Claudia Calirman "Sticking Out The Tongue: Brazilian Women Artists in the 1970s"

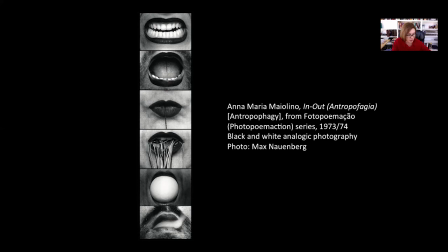7:41 Anthropophagy was a term that was used by the writer and poet Oswald Andrade in his Manifesto of Anthropophagy from 1928, in which Oswald Andrade,
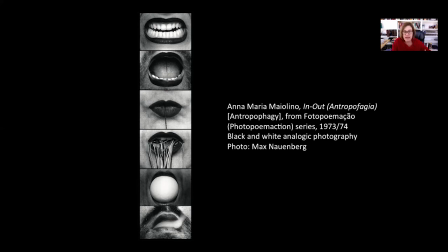7:55 he urged artists and intellectuals and and to kind of um you know swallow digest and then regurgitate um hegemonic cultures in in a different way in a way that
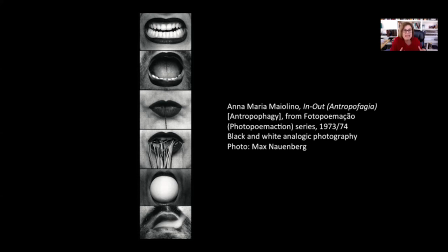8:12 is more uh yours so what he says that you know you should appropriate other cultures in the in in this case uh you know european cultures the avant-garde european at the time right in the late 20s so you should appropriate that
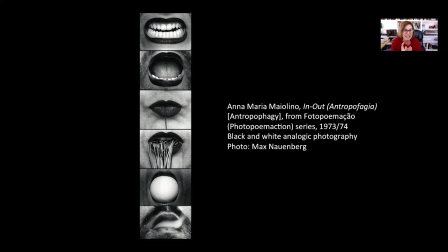8:29 culture and then uh you know swallow it and then ingest it and transform it into something that is yours transform it into something that is brazilian or could be i think um you know anything that
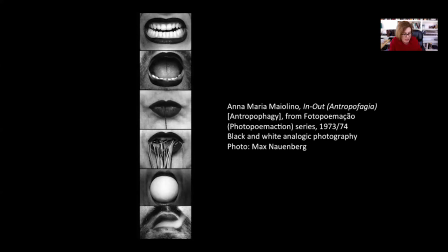8:46 is uh yours that and you see here also the job the egg that is in her mouth as this idea of a beginning right life so giving life to something new to something different that is coming um out of this sequence of of um
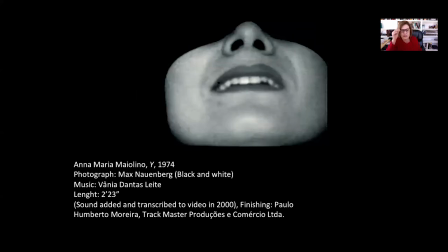9:04 myolino the next um video that she's going to do it also sorry uh uh also super 8 movie, Wife, also from 1974, we're going to see that now Maiolino is blindfolded, right,
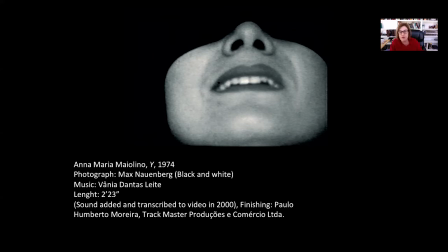9:20 and of course the blindfold here refers also to acts of censorship, right, could be like a black target that you use in x-ray movies, right, about erotic images, but also the idea of torture, right,
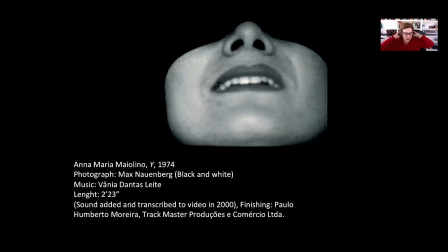9:35 you know, putting someone blindfolded of course reminds the idea of political prisoners,
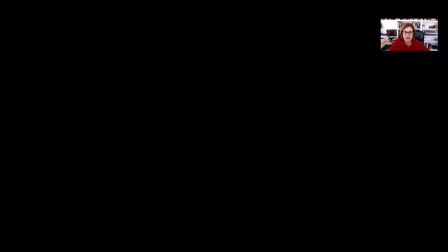9:40 so you start seeing her like in this kind of black screen and from
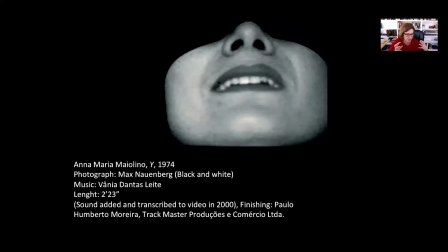9:46 this black screen it cuts to her face with this blindfold with a close-up they drop the close-up so using the face as a the place the side of effect right the the the site that where you can express your sensations that's what she's doing here And she is going
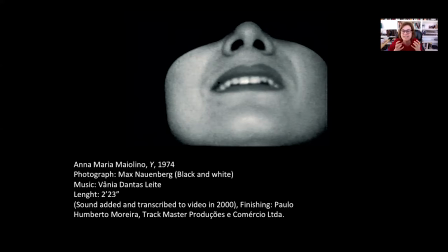10:06 to start making very kind of guttural sounds, very kind of heavy, painful sounds.
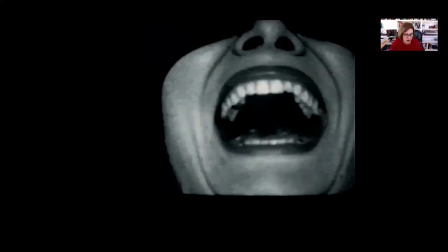10:14 And then she's going to really open, open the mouth wide open with a very painful scream that you hear from this film and very unnerving noises also.
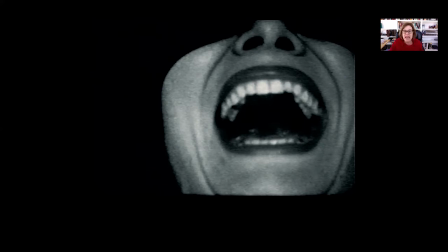10:28 And then she starts telling you names of people that,
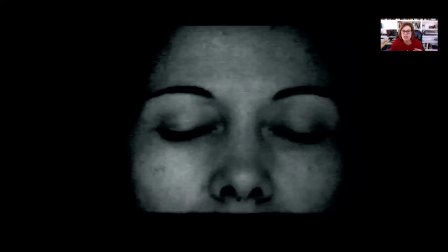10:35 you know, fictional people, but she gives them names, she gives them like races, the mixed race people, and she talks about their professions too. and she said that these are people that represent the most affected people by the dictatorship at the time.
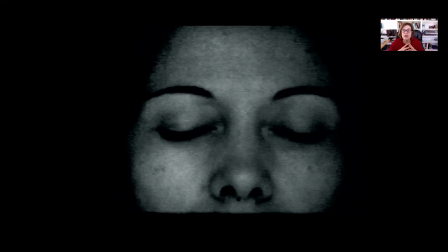10:54 And at the end, you see that she's not blindfolded anymore, but her eyes are still very much closed. She's very much into herself, showing this moment of pain that we went through with her through these sequences of sounds,
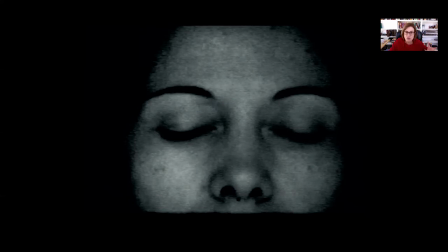11:14 blackouts, and close-ups of her face.
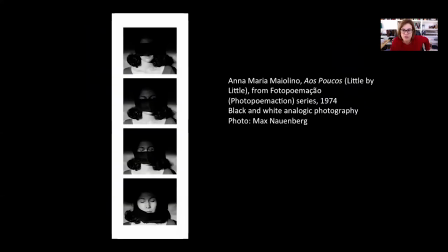11:19 In another series of photographs, called Little by Little, Maiolena is also going to use the blindfold as a metaphor for this kind of suffocation, right, of the period.